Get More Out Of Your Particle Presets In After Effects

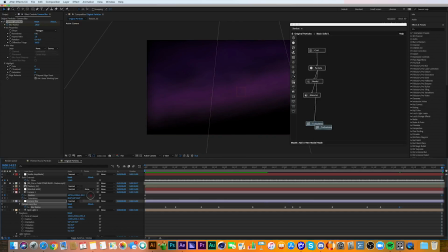So next, what I decided to do was set keyframes for the camera so that it moved in closer to the scene as time progressed to make the scene a little more interesting and a little more interesting movement.
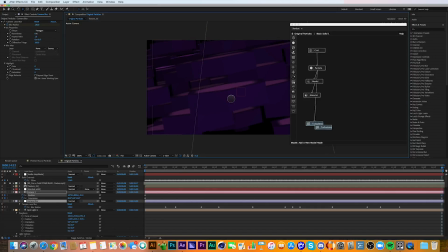You can see here it looks a little more interesting now.
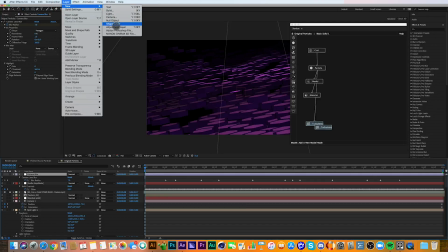So next I decided to create another adjustment layer and add some additional effects to that, which is my color effects.
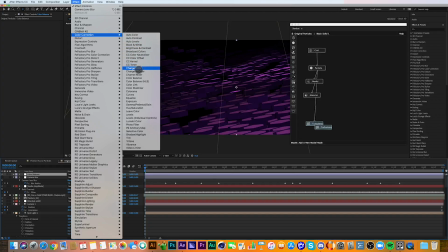For this, I used color balance and I adjusted the blues
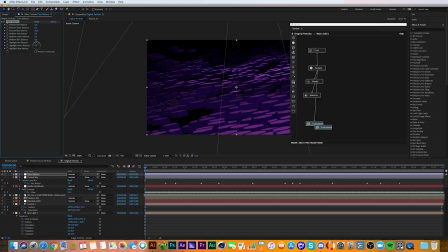as well as the greens and again the blues.
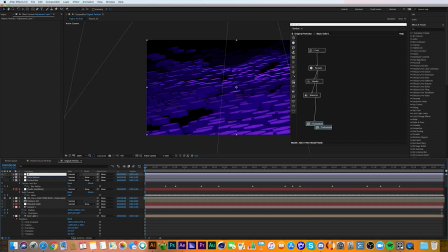Next, I applied another adjustment layer, which I called effects. And I started with my favorite plugin, which is glow. It has just a really nice overall soft look to it.
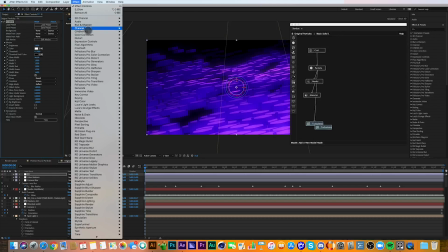Then I applied a tint effect.
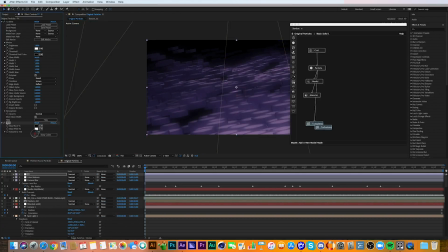And I decreased the amount of tint to give it a little more desaturated look.
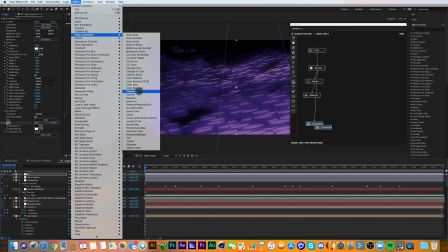I also added a curves, very basic S curve. Give it a little more contrast.
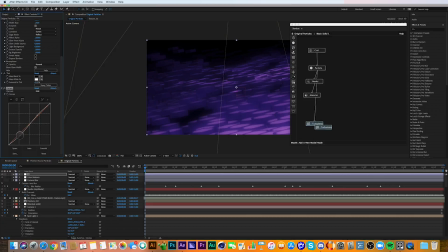And a lot of times I'll turn effects off and on to see what's working and what's not, and if things need to be adjusted or not.
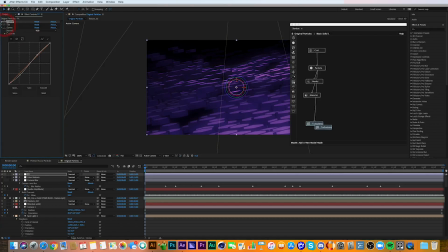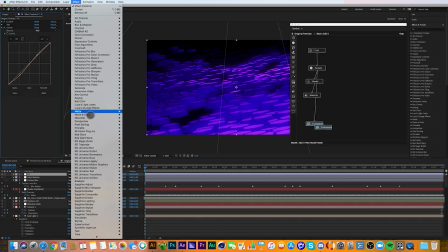Then I added a red giant looks effect.
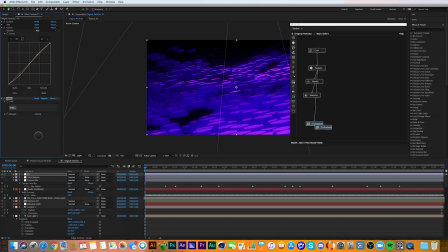And I really liked a preset that I found in the looks package.
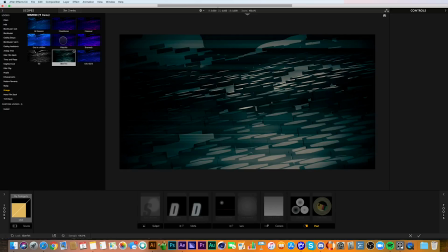So I applied that.
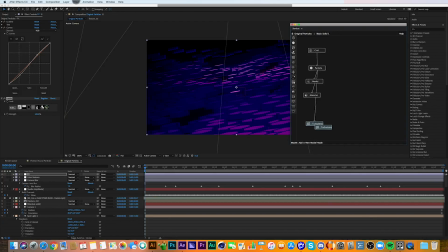You can see it immediately gave it just a more contrasty feel. Then I added overall grain.
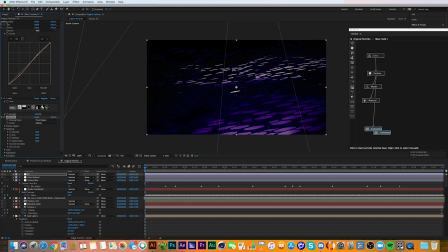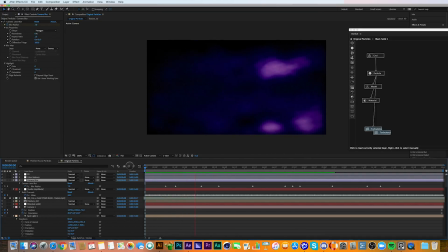And I liked the way this looked, but there was one thing missing,
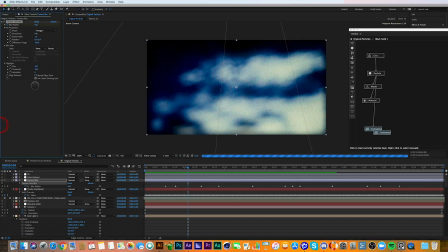which was just increasing these one few little settings here for the highlight areas of the depth of field effect. And it completely changed the look of it. And that's how I got this look.
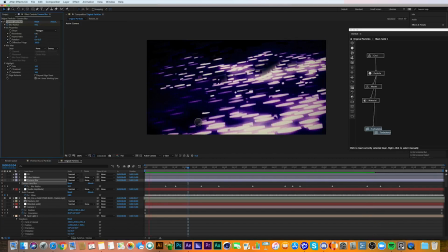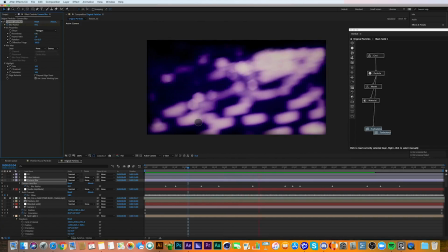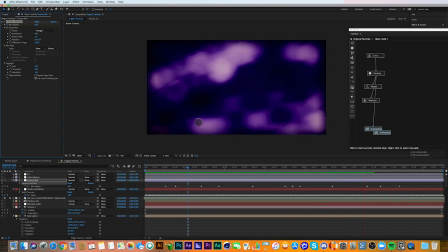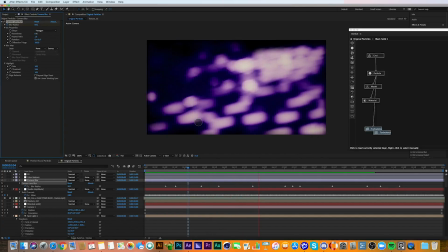So that's it. I hope you guys enjoyed this short tutorial, and I hope you learned something new from it.
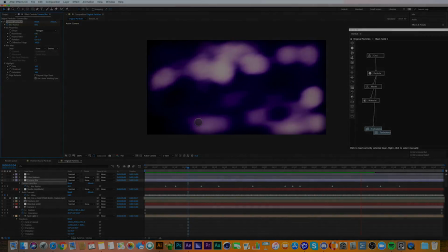So until next time, I'm Cameron, and this is Motion Science.